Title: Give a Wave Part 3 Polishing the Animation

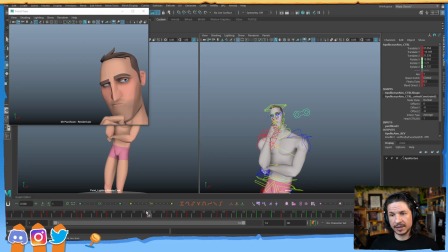1228s
Now, I do have this little blink right here showing that he's registering something. So I want it to be in between there somewhere. So I'll probably do it around frame 25. We'll see how that feels. We can always readjust later. It's just 2 keys and then you're done.
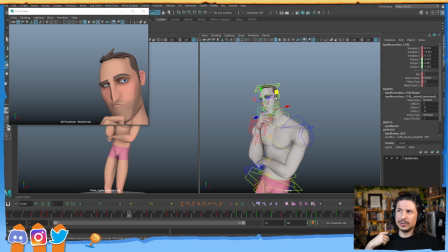1245s
So it doesn't take too long. But this time, let's do a slightly slower eye dart just to kind of show the difference. So we're going to have the key on frame 25. That's the eyes still. And then on, let's go 27. Let's readjust the eyes.
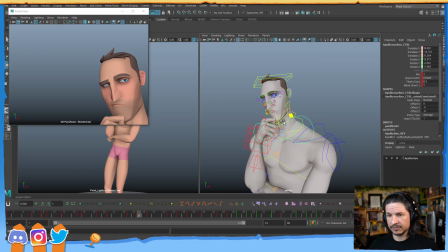1266s
And I can kind of choose where I want the eyes to readjust to. I could either go further screen left, further screen right, down. So maybe he's kind of looking the person up and down. You can do whatever you want, honestly. In this case, I kind of want
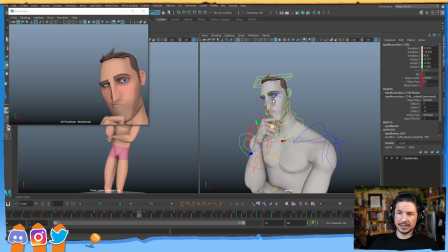1288s
maybe a little bit more screen left, just because if I go further screen right, the eye in the back is going to start getting lost in the in his head.
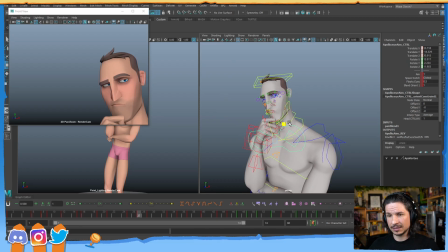1302s
So he kind of looks over, darts. Let's make sure we can kind of see that here.
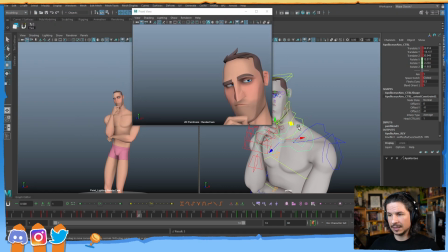1310s
Not really. And actually, I might do the opposite. So instead of changing the frame after, because I know that ties into everything that I have afterwards, I might change the opening here.
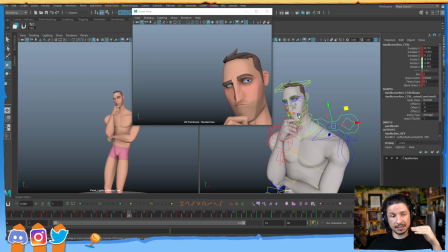1329s
The reason being, I want him at the end to be focused on the other character's eyes. As if, like, he's looked at him, and then, oh, he focuses in the eyes, he sees the face. So here, what I can do is kind of bring the eyes down a little bit.
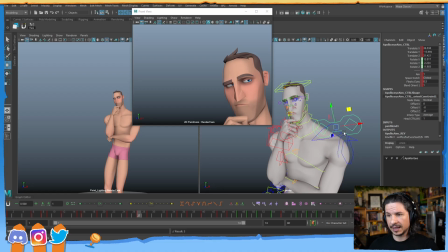1346s
It comes through. And then we get the little eye dart upwards as he looks into the person's eyes. So I'm trying to think of what is the character thinking as they're doing this. Now on top of that, I can kind of bring them off to the side slightly,
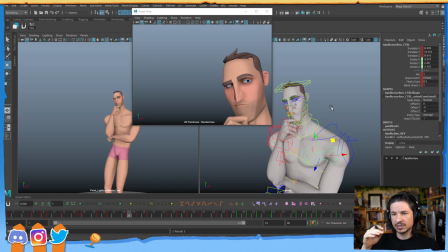1363s
just so that we get a little bit of a diagonal motion and it's not just perfectly kind of linear.
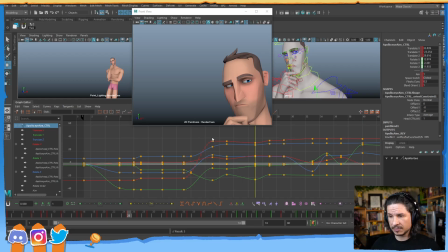1374s
Okay, so with that, let's just make sure I get the eyes in position here. So copy that frame right there. And I'm noticing this is overshooting, so I'm going to ease that in. Just a little.
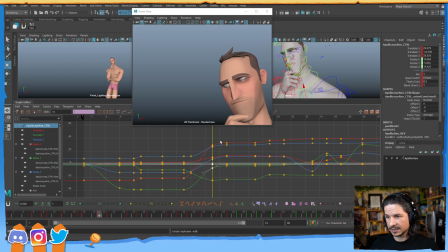1396s
Oop, that is not the right control. Something like that. So now he opens his eyes and we get that little dart here.
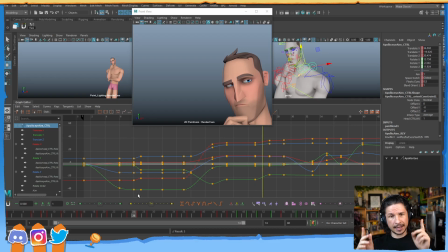1414s
But you'll notice I kept a gap. This is a 2-frame eye dart. So it holds and then we get 1, 2. Normally you don't want to do eye darts like this. So it's a 2-frame eye dart, but the middle frame is right in the middle. So we've got the beginning and the end.
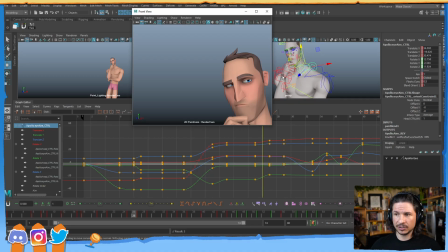1435s
And this is just halfway. That's usually not very nice. It looks very boring. And it's not the way our eyes tend to work. Instead, our eyes will ease out imperceptibly.
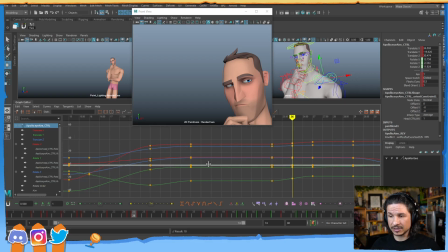1449s
So on a 2-frame dart like this, the first frame is really just going to be a tiny little motion. You can almost think of it like an anticipation. So what I'm going to do here is I'm just going to favor the previous pose just a little.
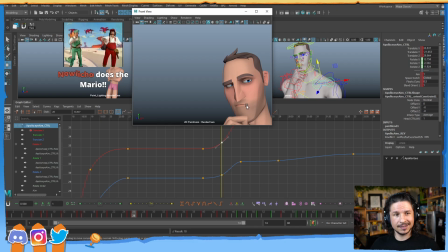1467s
So now we get this. And now we show, thank you so much for the sub. Aw, thank you. 2 months, geez, thank you so much. I really appreciate that.